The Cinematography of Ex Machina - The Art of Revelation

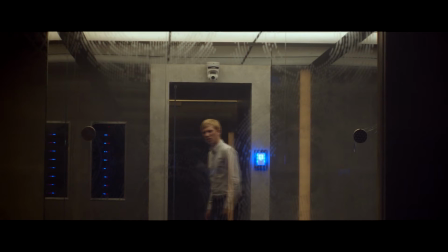(4:08)
The cool thing about Eva is that she embodies the image of a human being, but essentially it's still a robot.
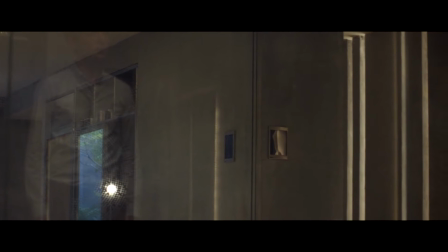(4:14)
The masterful sound effects added to her movements enhance this concept.
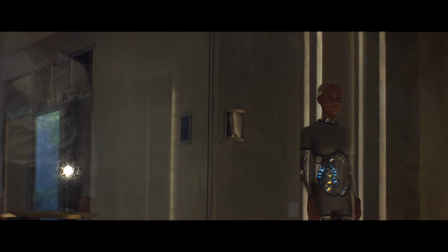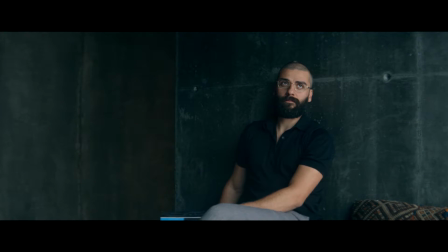(4:30)
Again, let's remind ourselves of the colors of the backgrounds. Still early in the story, Caleb's background is bright, giving us a sense of excitement. Nathan incorporates a darker image, but focus on the color of the shirts as well. Nathan only wears black, gray, and white.
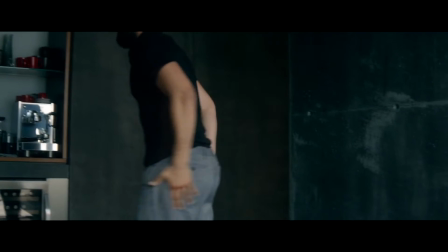(4:44)
We know when he wears gray, but in terms of white, there's only two occasions where he does so further into the movie.
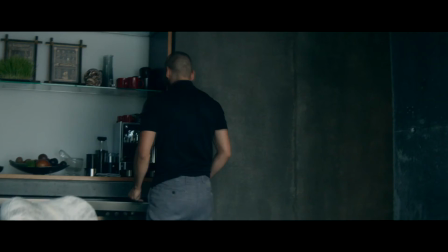(4:50)
Over time, Caleb Schertz also changed to reflect his inner emotions.
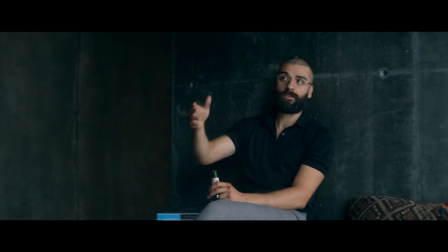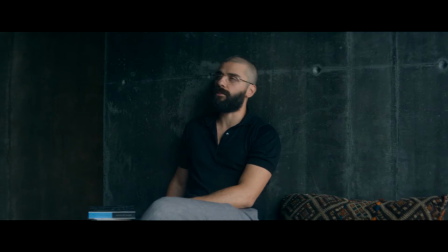Oscar Isaac puts on an amazing portrayal of this character. The dialogue creates the perfect tone for arrogance and narcissism.
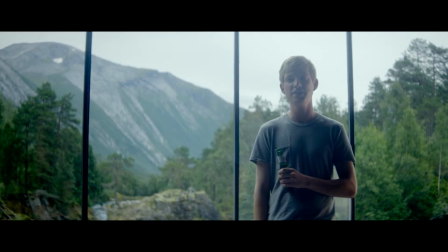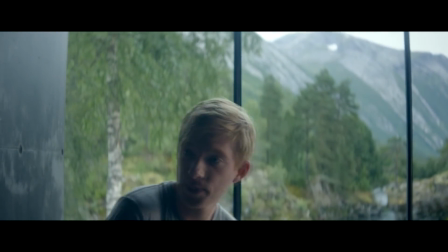(5:20)
Note the panning of the shot and how subtly Caleb enters Nathan's background. This is symbolism of Caleb entering Nathan's realm.
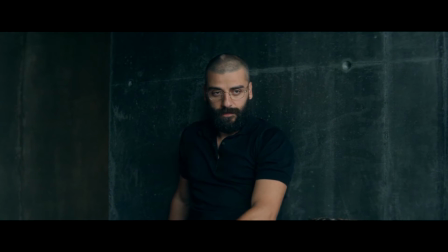(5:28)
As the scene progresses, the framing becomes key to understand whose world we've entered.
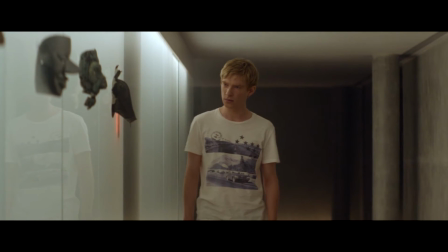(5:35)
One of the biggest questions and mysteries of the movie are these faces on the wall. People have suggested some of these faces are of Greek and Japanese gods.
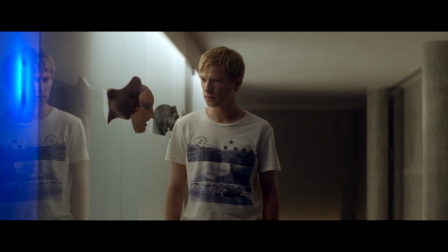(5:43)
Ex Machina comes from the locution deus ex machina, meaning God from machine.
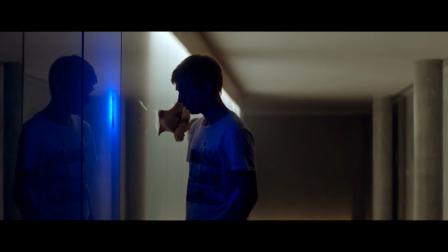(5:48)
It can be interpreted that machines can wear the faces of many, that they're not presented to be what we really think.
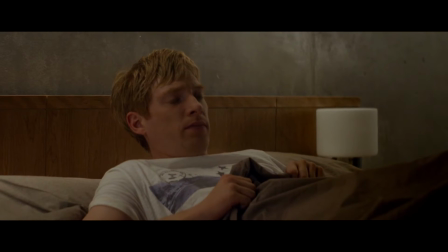(5:58)
What's great about Kyoko's character is how human she's presented to be. Always wearing white, she embodies precision and robotic accuracy.
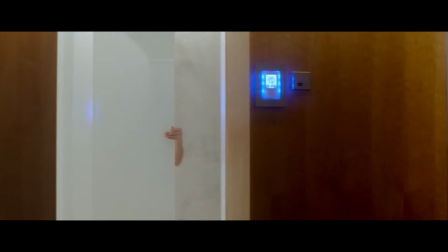(6:07) Good
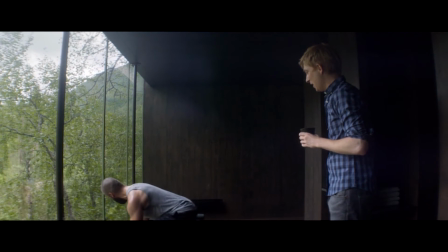(6:14) morning, sorry to send Kyoko to wake you, but...
The night before, Nathan got drunk.
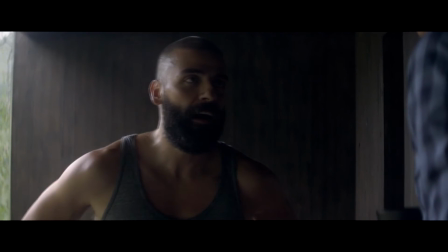(6:19)
Exercise was definitely to be expected in the morning. Note the gray shirt as well. Also, let's keep in mind the backgrounds during this insurrection.
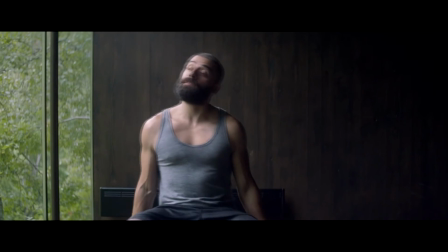(6:31) How does she feel about you?
Judging by the music and the dialogue, can we predict session 2 text is going to appear after?
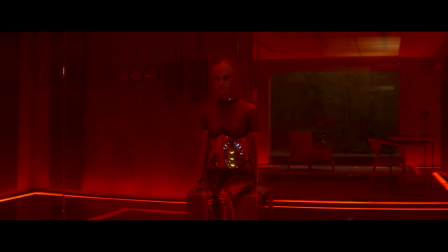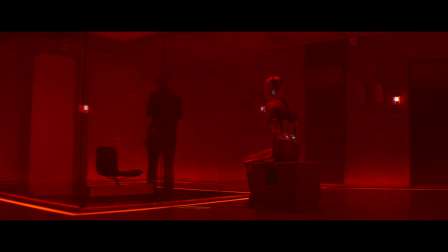(6:50)
Here is one of the most important scenes in the movie.
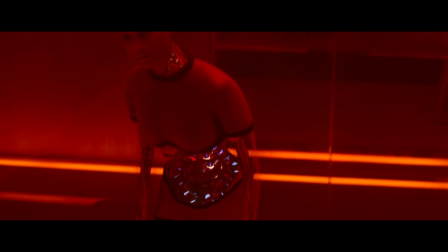(6:53)
We assume maybe Ava causes the power cuts and she reveals to Caleb Nathan might not be the person Caleb thinks he is.
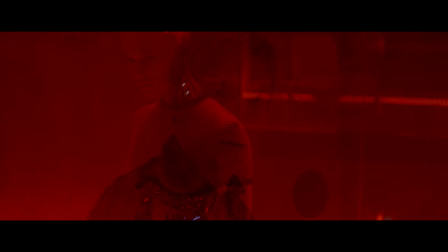(6:59)
The red represents conflict and instability.
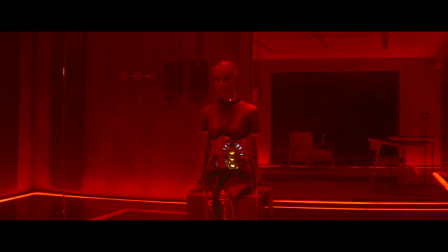(7:02)
Also note the sequence of shots, Ava's expressionless face, the cameras turning off, and then her face becoming quite grim.
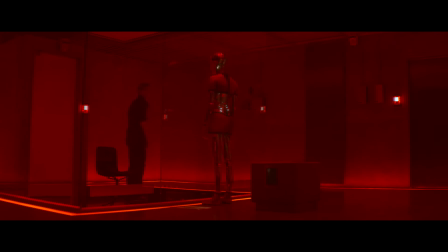(7:09)
It depicts a great sense of urgency without saying very much.
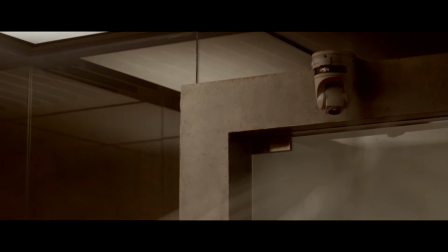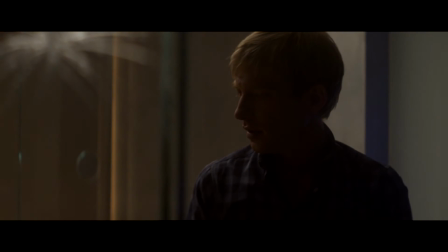(7:22)
It's at this moment Caleb realizes how sentient Ava actually is what about the power cut that's
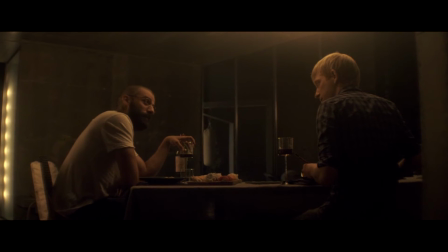(7:33)
right it's really great how ex machina stresses important parts to the plot by introducing music every time here
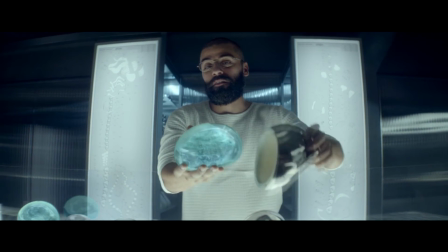(7:41)
we have her mind this is one of the few scenes where we see nathan wearing white he's at
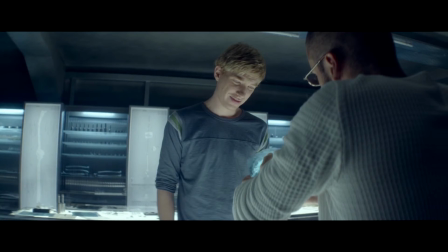(7:48)
one of his purest moments sharing his creations and passion with caleb playing god if you
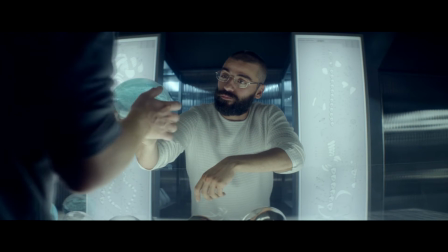(7:53)
will but one thing icarus has taught us fly too close to sun and you'll only get burned.
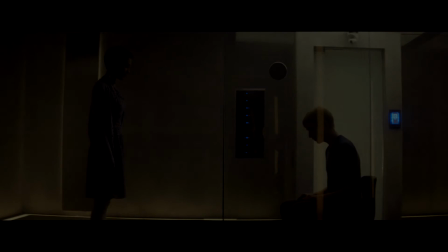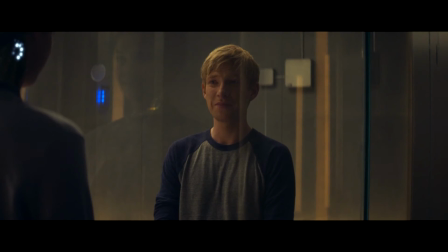(8:05)
Here we revisit the color blue but this time with Ava. When she wears the dress she shows signs of comfort the same way Caleb did in the beginning and now.